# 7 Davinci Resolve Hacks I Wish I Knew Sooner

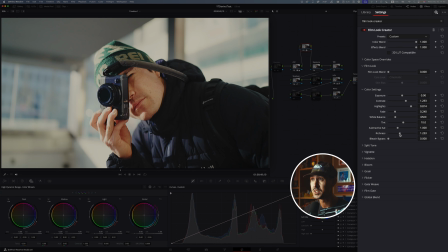(4:05)
And you can actually do this within this node by going to richness and kind of just bumping that up just a little bit. Not too much to bring that back. You can even add a little bleach bypass to to get creative with your looks You can go to subtractive saturation and and it's kind of the inverse of density But again,
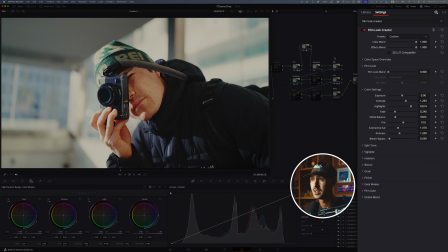(4:24)
if you just bump this up a little bit now if you go before and after There's a bit of a film it grade that you can build all within this one tool Another thing is great is you can do split toning split toning you can get as crazy or as as Subtle as you'd like sometimes like to add kind of a mid hue angle and just a slight
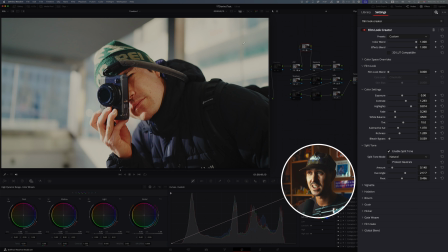(4:42)
amount of split toning I think it's a great way to add a little bit of richness in your highlights and a little bit of coolness in your actual shadows again This is before and after and on top of everything here that you have in addition to the film a crater You've got a
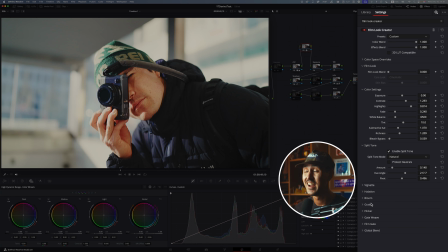(4:55)
vignette halation bloom grade gate weave film gate There's a lot of different things that you can add to it One thing I like to do to get a little bit of bloom But not too gloomy is I like to add halation and actually like to subtract all the saturation So just showing you
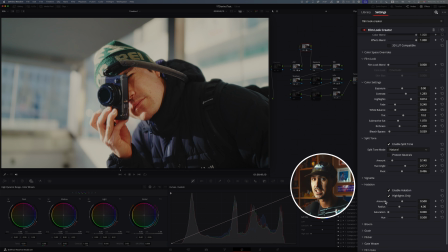(5:11)
before and after sometimes it's a little bit too much. So I just bring this down I bring down the amount a little bit the radius is a little bit and I like to get it to a point where it's just kind of affecting the edges the contrasty parts of your image So if you just adjust this a little bit here,
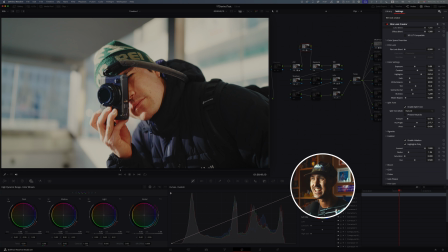(5:27)
sometimes I find that with this Halation it just adds a nice bloom that doesn't soften the overall image But just kind of really appears in the major contrasty points of your image So that's kind of a key I use it and almost all my talking hands I use it all the time in
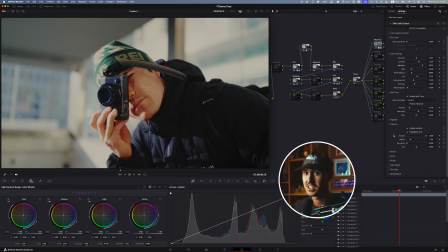(5:42)
in client work professional work and personal work But here's a little cheat code is utilizing halation and just bringing down the saturation rather than using
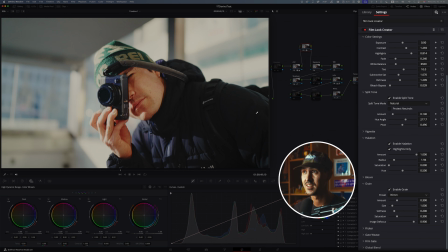(5:49)
bloom Another great one here is they're built-in grain and the grain the 35 mil grain looks really pleasing I just turn off everything here Before and after you can kind of tell it adds It adds a really nice kind of filmic look that you can build from scratch without having to to download anything.
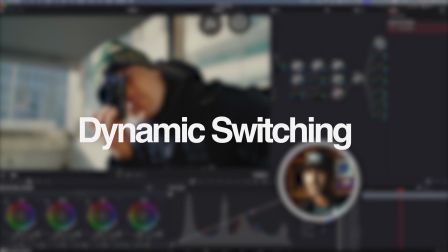(6:08)
It's all built within DaVinci and it's a really powerful tool. Next up is a tool that I didn't know existed and perhaps people do know,
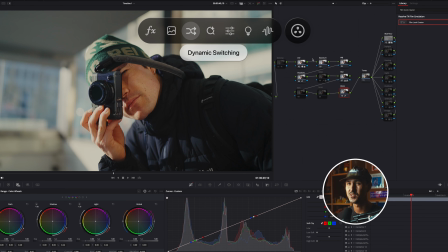(6:15)
but sometimes when you want to copy over grades from other projects, you have to export a lot or expect power grade and then bring that in,
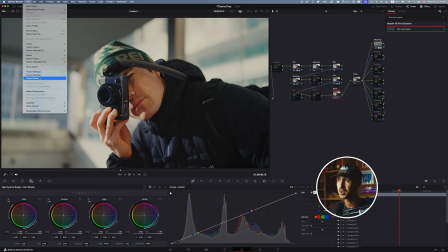(6:22)
reimport it, it's all just kind of a hassle. And if you actually go to your project manager, and let's say I wanna copy a grade from a separate project,
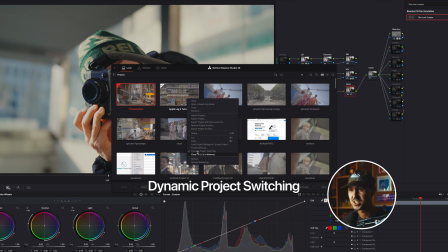(6:30)
all you need to do is right click and go down to dynamic project switching and make sure this is toggled on. and then you go ahead and double click your project.
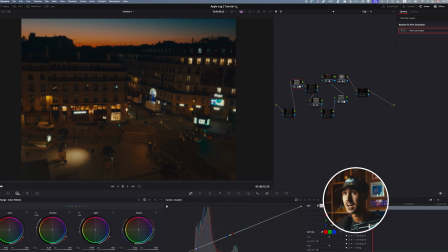(6:37)
You'll see that it opens up, but now there's a little pull down arrow next to the actual title.
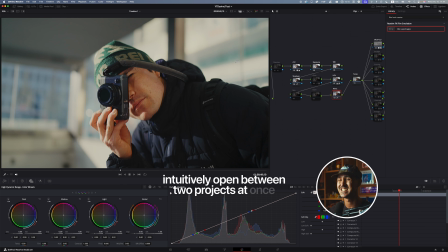(6:41)
And if you click this, you can intuitively open between two projects at once instead of having to flip through the project manager every single time to open up a different project. And this blew my mind when I first found out about it. And I think it's not published enough.
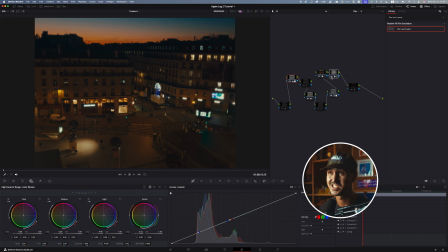(6:56)
I might just be really stupid, but I didn't know this existed. And then now if I want to copy a specific node from another project, I just command C, copy it, and then go back to my other project and put it wherever I need to put it.
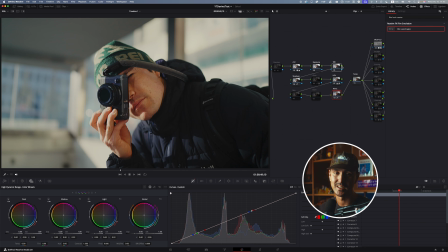(7:04)
I mean, realistically, not on the white balance, but you get what I mean. You can copy over nodes, you can copy over grid. It's just really easy to move between two projects with this dynamic project switching. All right, next up is an update in DaVinci Resolve. I think 20 and up, and it's been in DaVinci forever, but it's called Magic Mask, but now it's called AI Magic Mask.
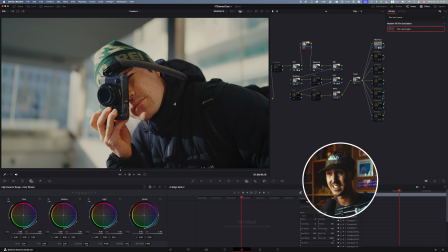(7:22)
And I like the new AI Magic Mask better. I feel like it does a much better job of noticing subjects.
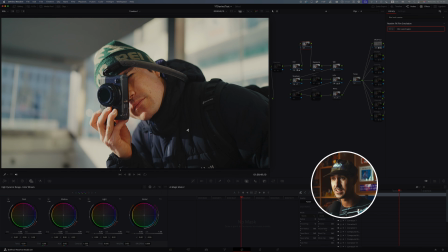(7:27)
And before you had to like click and draw little squeaky lines, now you just click a couple of dots. Let's put a couple dots on my subject here and if I press shift H now It shows me what I'm actually selecting and you'll notice that obviously
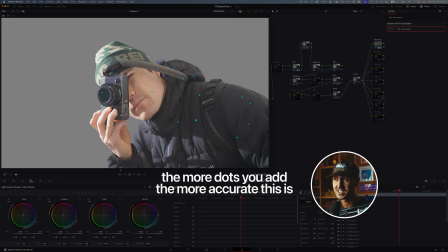(7:40)
the more dots you add the more accurate This is but the new magic mask is is a lot better It's really good and where you would
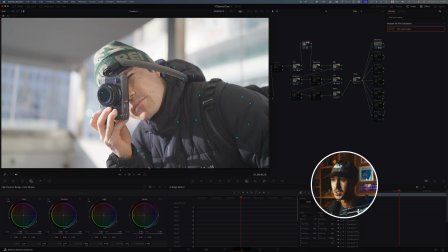(7:47)
use something like this is let's shift H again back Let me just add a couple more points to make sure that my magic mask is fire and then I'm gonna go ahead once I've got my magic mask selected.